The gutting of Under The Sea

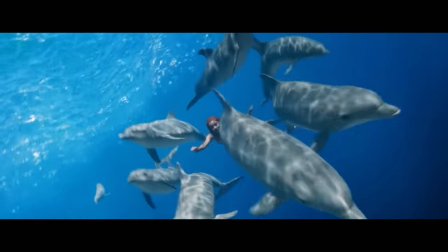[4:09] Down here all the fish is happy, as off through the waves they roar.
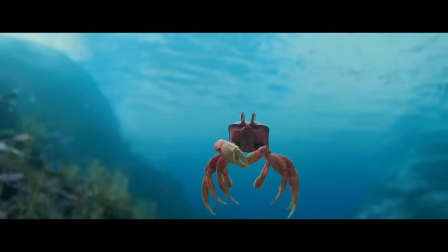[4:14]
Is that also off key? Oh my god. This takes away color from the world and makes the ocean feel less alive.
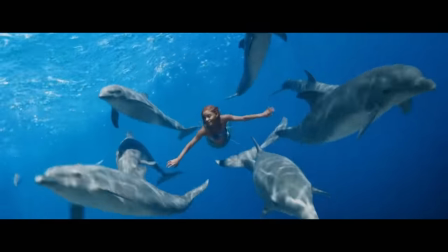[4:21]
Instead, we're simply given a shot of Ariel swimming with chattering dolphins, because that's more realistic, and we need realism in a movie about singing fish and mermaids.
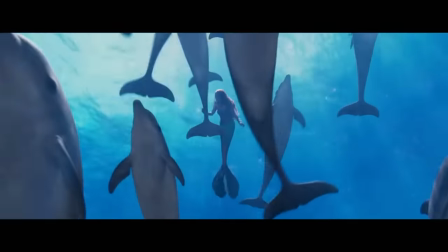[4:28]
The remake also continues to use flat instrumentation, but in the middle of the second verse, strings are added.
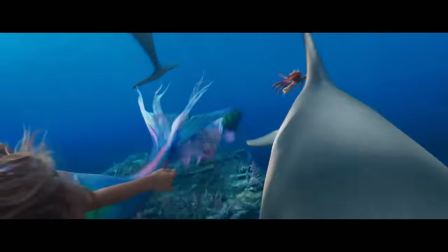[4:34] But fish in the boat is lucky, begging for a worse of it.
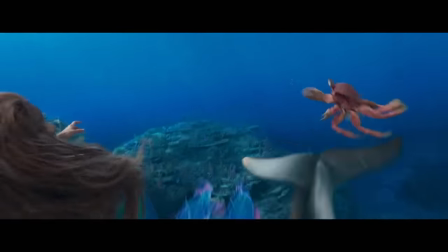[4:38]
This song is supposed to take influence from reggae and calypso. How do strings fit in? They feel tacked on, like they knew they needed another instrument, but couldn't think of what else to add.
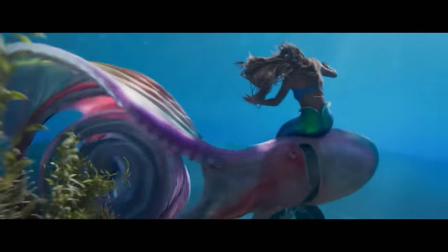[4:46]
The strings continue into the second chorus, and they sound just as out of place. They don't have the same punch that the horns and guitar did.
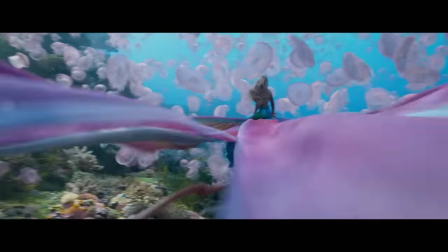[4:58] under the sea.
It makes the song feel weirdly dramatic considering the circumstances.
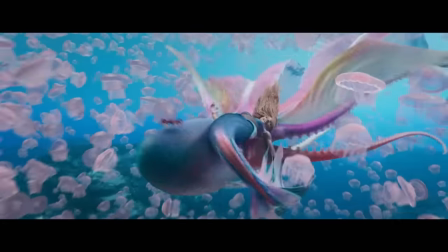[5:04]
Then the most obviously wrong part of the song comes in. Ariel sings along.
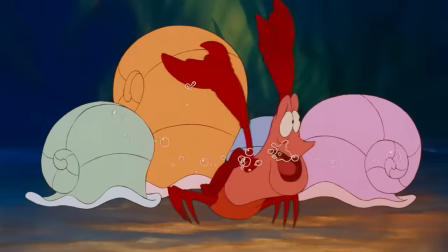[5:12]
In the original, it was the other sea creatures that sang along.
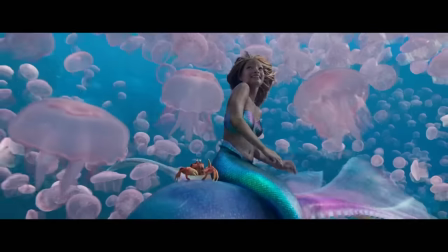[5:20]
Ariel doesn't care for the ocean. Why would she be the one singing along and celebrating what she doesn't want?
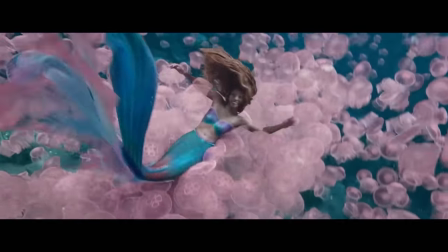[5:24]
Yes, Hallie sounds nice, but it narratively doesn't make any sense, and these songs are part of the narrative.
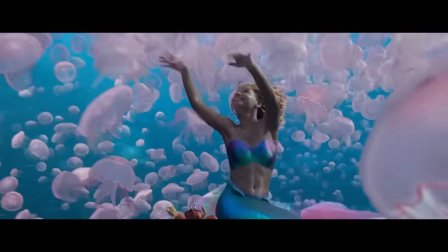[5:29]
They're meant to give us insight into these characters, so being contradictory for the sake of sounding nice goes against the whole point of the concept of a musical number.
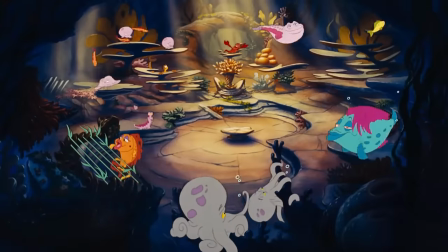[5:36]
As an aside, can we take a moment to appreciate this line?
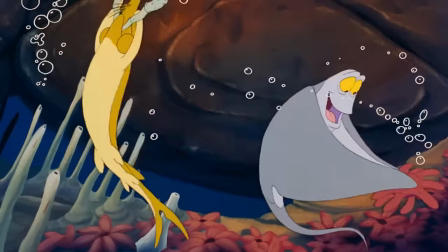[5:43]
Only Howard Ashman could think of a rhyme like that. What a legend.
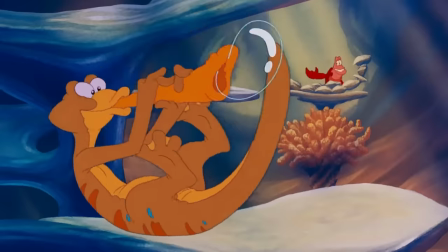[5:47]
It's just a shame we can't get visuals of the sea creatures playing instruments because that isn't realistic anymore.
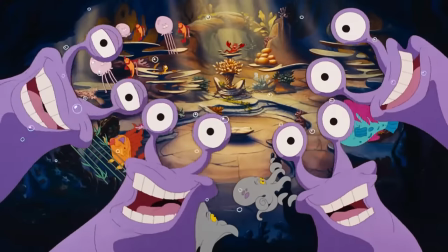[5:53]
It's one of the big things lost in the transition from animation to live action.
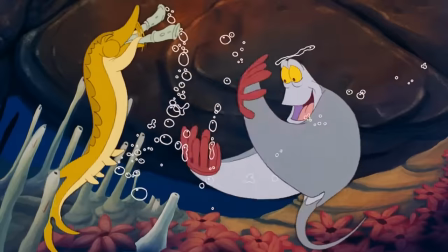[5:57]
In an animated film, something like a sturgeon picking up coral and playing it like a clarinet is just another visual to enjoy.
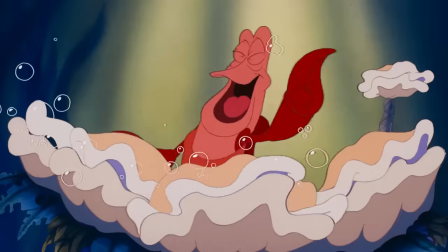[6:03]
In a live action film, though, it would probably look uncanny.
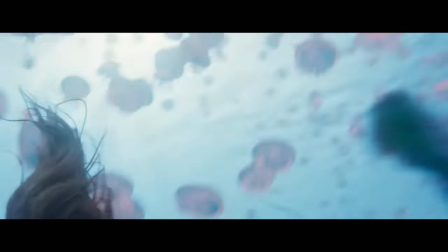[6:06]
Still, they could have figured something out with their gigantic budget, but they honed in on realism and it absolutely drains the magic from the song.
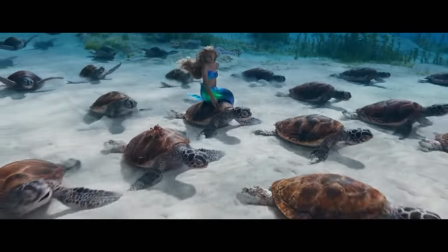[6:12]
The next part of the song is when Sebastian lists all the different animals and the instruments they play, and that's kept word for word in the remake, but there's no visuals to accompany it.
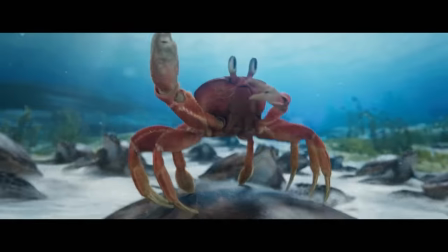[6:20]
They also remove the little bits of instruments that you hear as the animals play them.
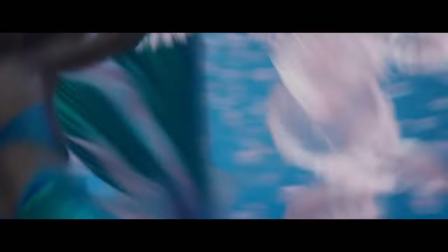[6:28]
Instead, we just get Ariel and Sebastian sitting on turtles.
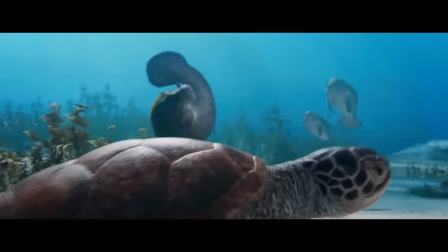[6:36]
They couldn't even be bothered to show the animals Sebastian is talking about. When he says fluke, it shows a manatee, and when he lists the other animals, it just shows a bunch of starfish dancing.
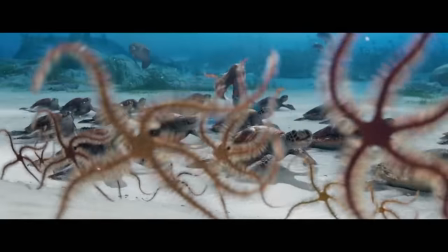[6:44]
The only visual that actually makes sense with the lyrics is this one.
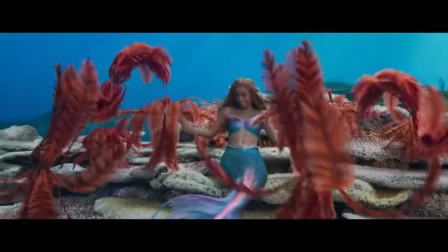[6:50]
What's extra weird is that sometimes it doesn't mind showing animals dancing in unrealistic ways, so that just makes me wonder why it's not like that for the whole song.
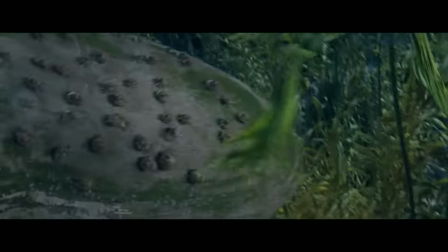[6:57]
The instrumental break is also a lot longer, stretching on for a whole minute as opposed to the 20-second break the original had.
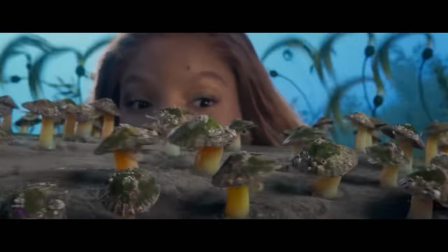[7:03]
That's almost as long as the instrumental break in the Broadway version, and that had a whole dance number to go with it.
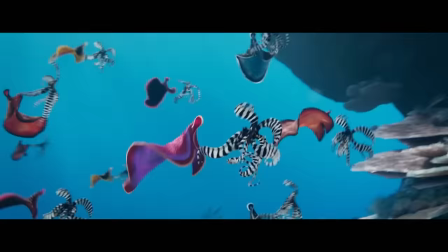[7:08]
I'm not going to judge the instrumental break too much because by this point it's just another interpretation of the song,
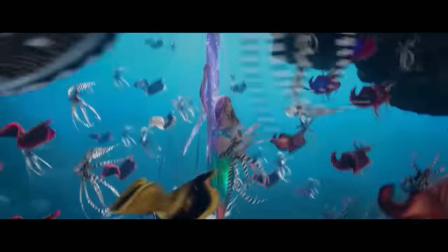[7:13]
but it does bother me that we finally get the horns here where they were completely absent from everywhere else they needed to be beforehand.
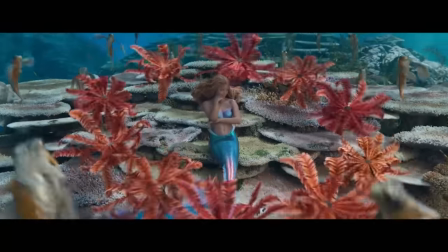[7:21]
Now we get into the final chorus of the song. I wouldn't say the remake did it poorly, but I felt like it left a lot to be desired.
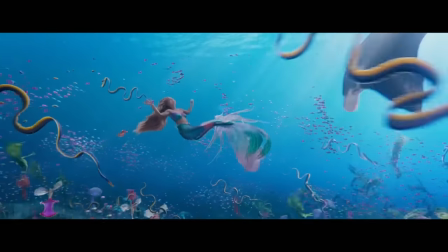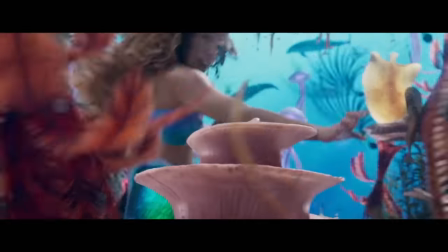[7:32]
Ariel comes back in with the singing, which is still so weird to me because by this point in the original, she's literally left the scene entirely.
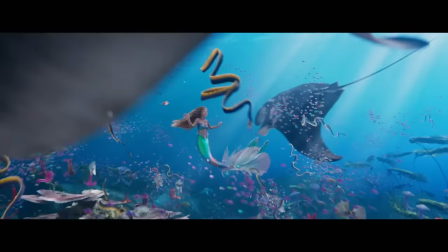[7:39]
She's also replacing the background vocals of the other fish that sing along.
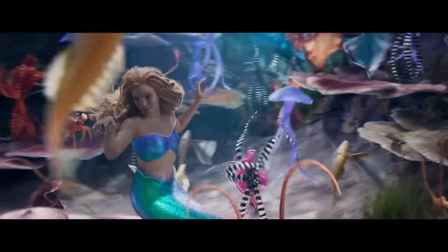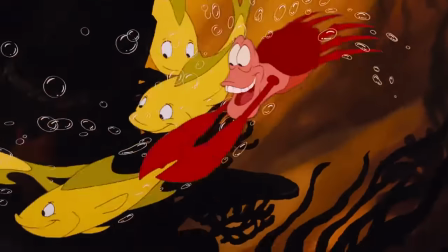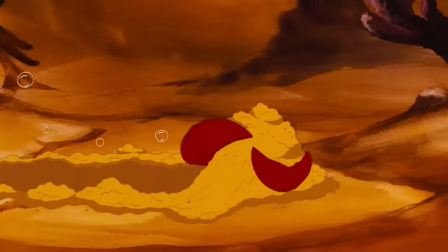[7:52]
Again, that helped the ocean feel more alive, like it was an entire community singing to Ariel, not just one crab.
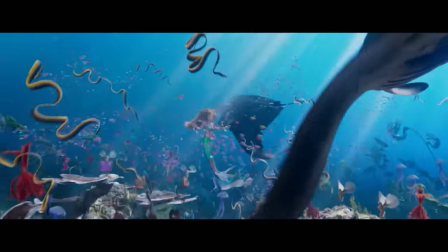[7:58]
In the remake, the strings continue to feel out of place, and David Diggs honestly doesn't sound too enthusiastic.
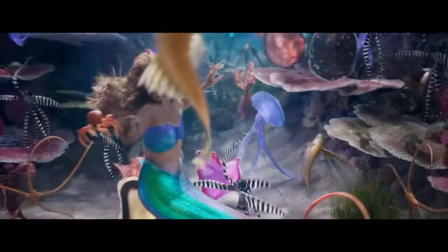[8:03]
In fact, he's completely drowned out at times.
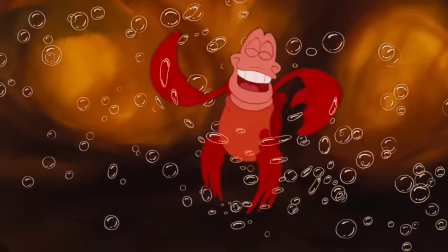[8:09]
Compare his performance to how excited Wright sounded in the original.
What do they got?
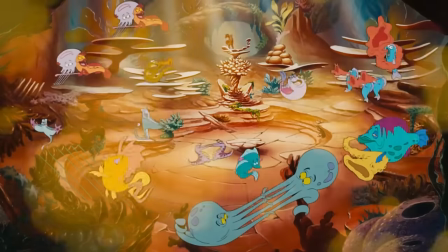[8:14] A lot of sand? We got a hot crustacean band.